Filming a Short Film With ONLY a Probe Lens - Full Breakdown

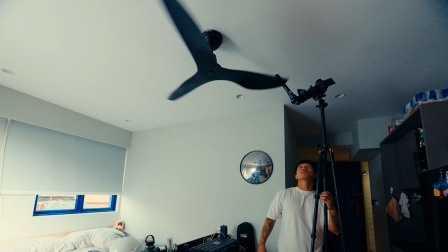Please do not try this at home. I'm really risking my camera and my lens for this. My main aim here is to get the lens over the ceiling fan. So that's nice, the peri-probe can extend its lens over slightly higher, which gives us this perspective.
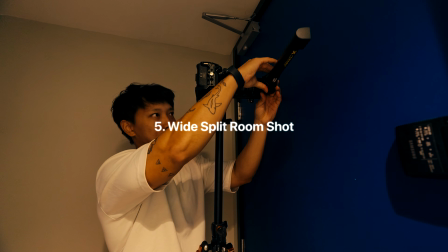It's in the morning, I don't want to disturb my neighbors, so I don't want to open the door and shoot from the outside.
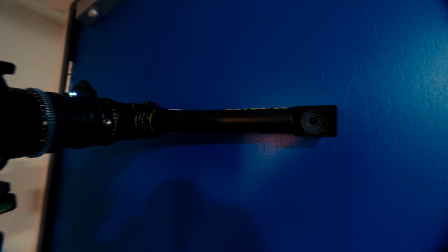My main aim is to get the lens as close as possible from the door view so that I can see myself and the toilet all in the same wide shot. On this lens, you can rotate the front portion of the peri-probe,
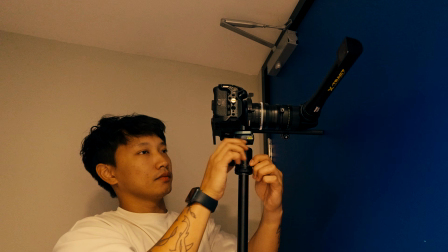which is very helpful, which I don't really know why it's this for until I use this function to get myself exposed to the door.
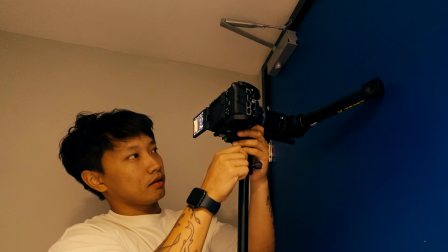I could just rest it on the door and the lens will capture everything from there on.
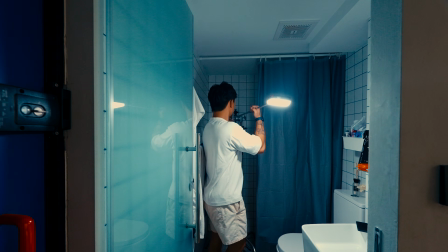Lighting the toilet is pretty easy. I want to keep the color tone cool inside and warm in the living room. So what I have here is I open up my windows in the living room and I lit
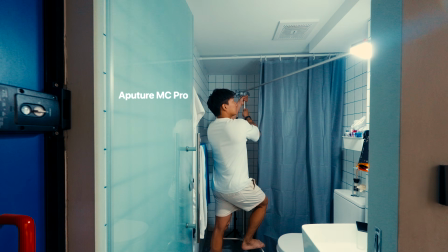the toilet in a cooler tone using the MC Pro and the Nanlite,
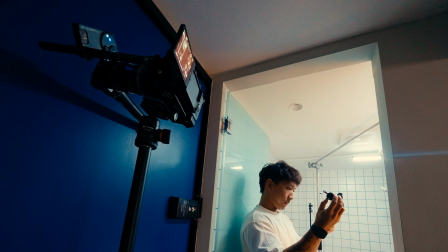all set at a higher Kelvin, which is about 6000 and up, I believe.
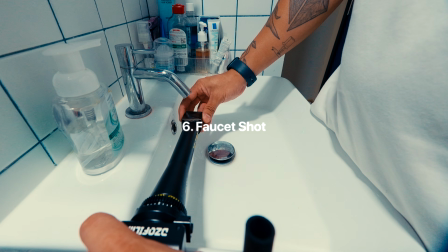So for the tap scene, I used the POV probe to get it inverted and looking straight up towards the tap.
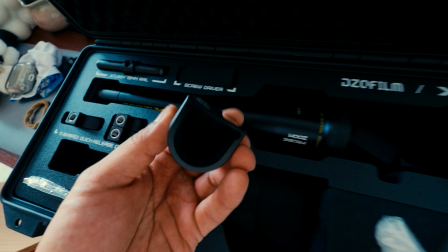For this case, I'm using the protective cover that it comes with just to protect my lens a little, because this is my first few time using it. I wanted to really keep it clean and safe.
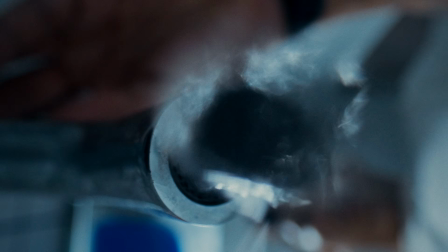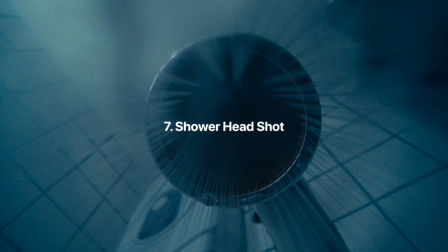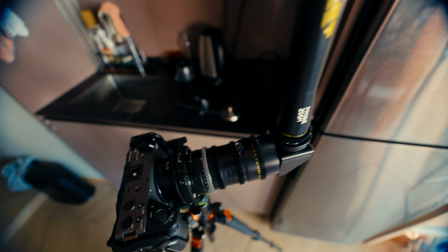So after that, we are at the fridge scene. The fridge scene is pretty easy. I'm using the same technique as a door, where I'm flushing the lens towards the back of the fridge.
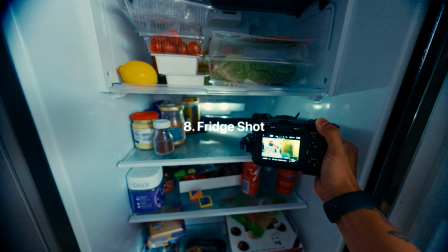So I rotated the lens in front of me and turn it facing the camera, and I place it this way in.
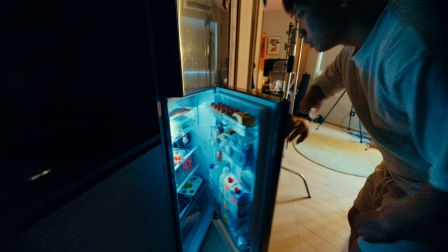So for that shot, it's pretty easy. I just open and close the fridge door and yeah. The eggs scene was something that I had in mind because those kind of shots we are usually using a plexiglass and putting apple boxes,
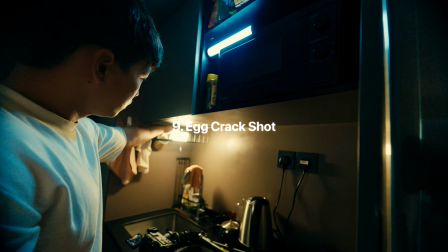and with the POV probe lens here, I want to give it a shot. Place the lens on the plate and just ripping two of the eggs,
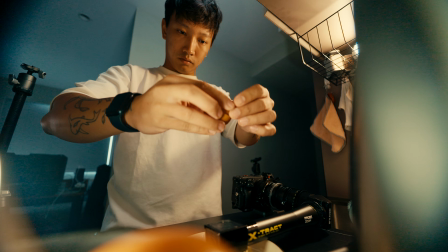and right from there we got a shot easily without having too much setups.
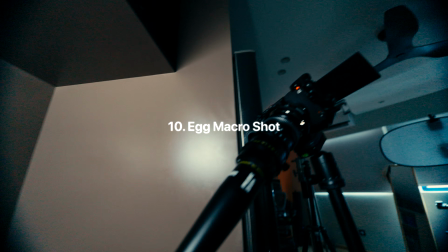Next, I've just shot some extra shots of the eggs cooking. I used a straight probe into this.
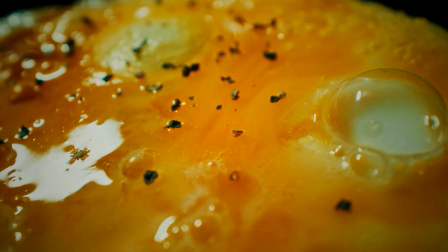I pushed the lens quite close to the egg frying, and the details is really nice and crispy.
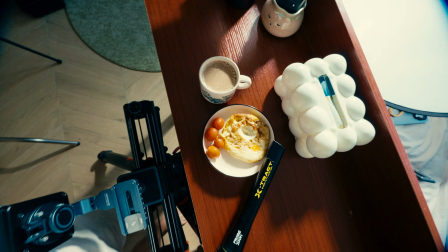Usually for this case, you will have the shot that is moving back on the straight probe lens,
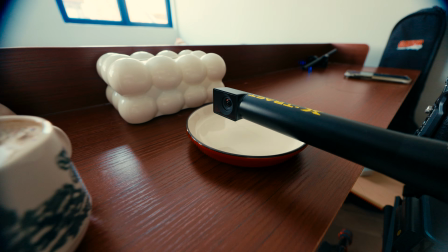but what we can do with this POV probe is we can have the slider parallel to the table.
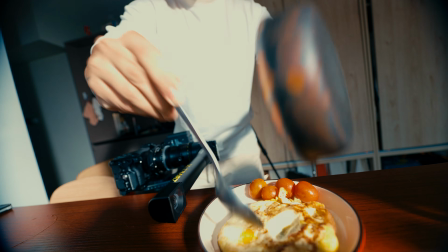In this case, it will mimic a pulling back shot without having to see the front of the slider or the back of the slider. After that shot, I ate my breakfast, which is the eggs, and I have this lying down shot. This shot isn't difficult, it's just that there's a lot of moving parts that I have to
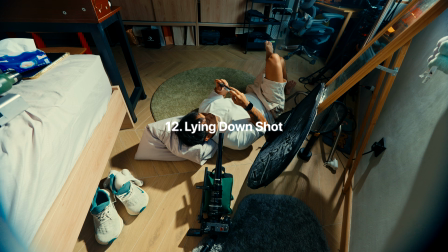get myself in position and get in focus and kind of rehearsing my movement.
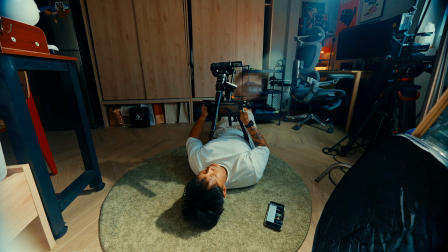So that's the main thing that I'm trying here.
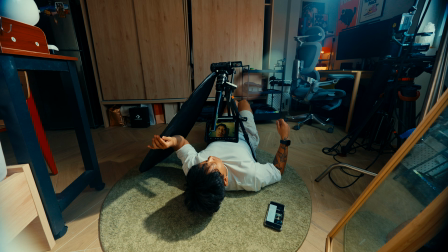So I put it on the straight probe, looking straight down at me, and just using my iPad to really monitor my frame and get my shot and focus ready. The table shot is pretty easy. I just changed my tripod into a video fluid head.
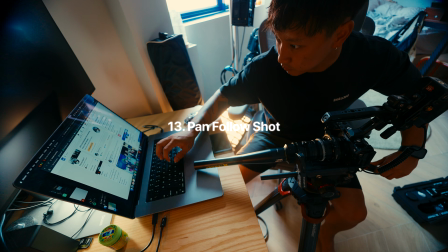In this case, I could do panning smoothly and following my movement as I pan together with my hand actions.
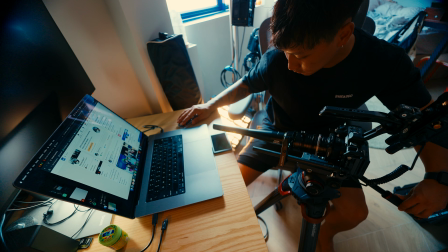Pretty easy. It took about like 6 tries to get the timing right.
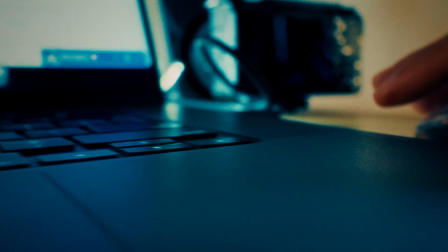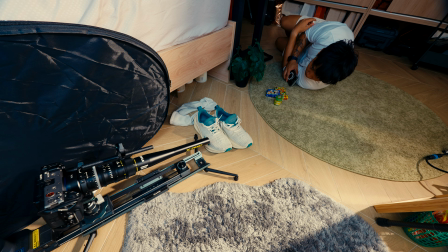Next up, we have the shoe set. So this shoe shot in the story is where I realized that it's about time that I need to go and run.
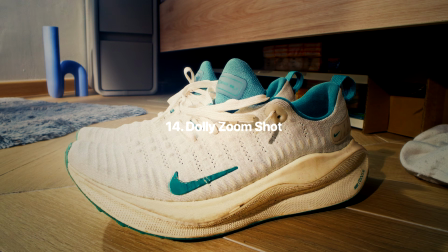So I want to have this little compression moment going on, and this case is why X-Tract lenses are so good,
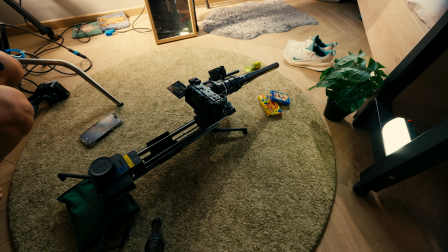because it is a 18mm to 28mm zoom range. So how I did it here was to change my focus motors to the zoom ring.
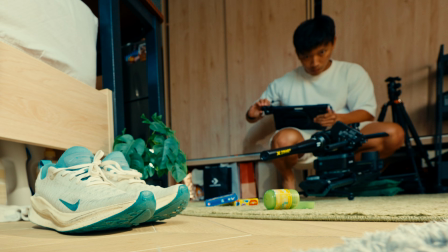So with this, I could control the zoom of the lens with my wireless focus.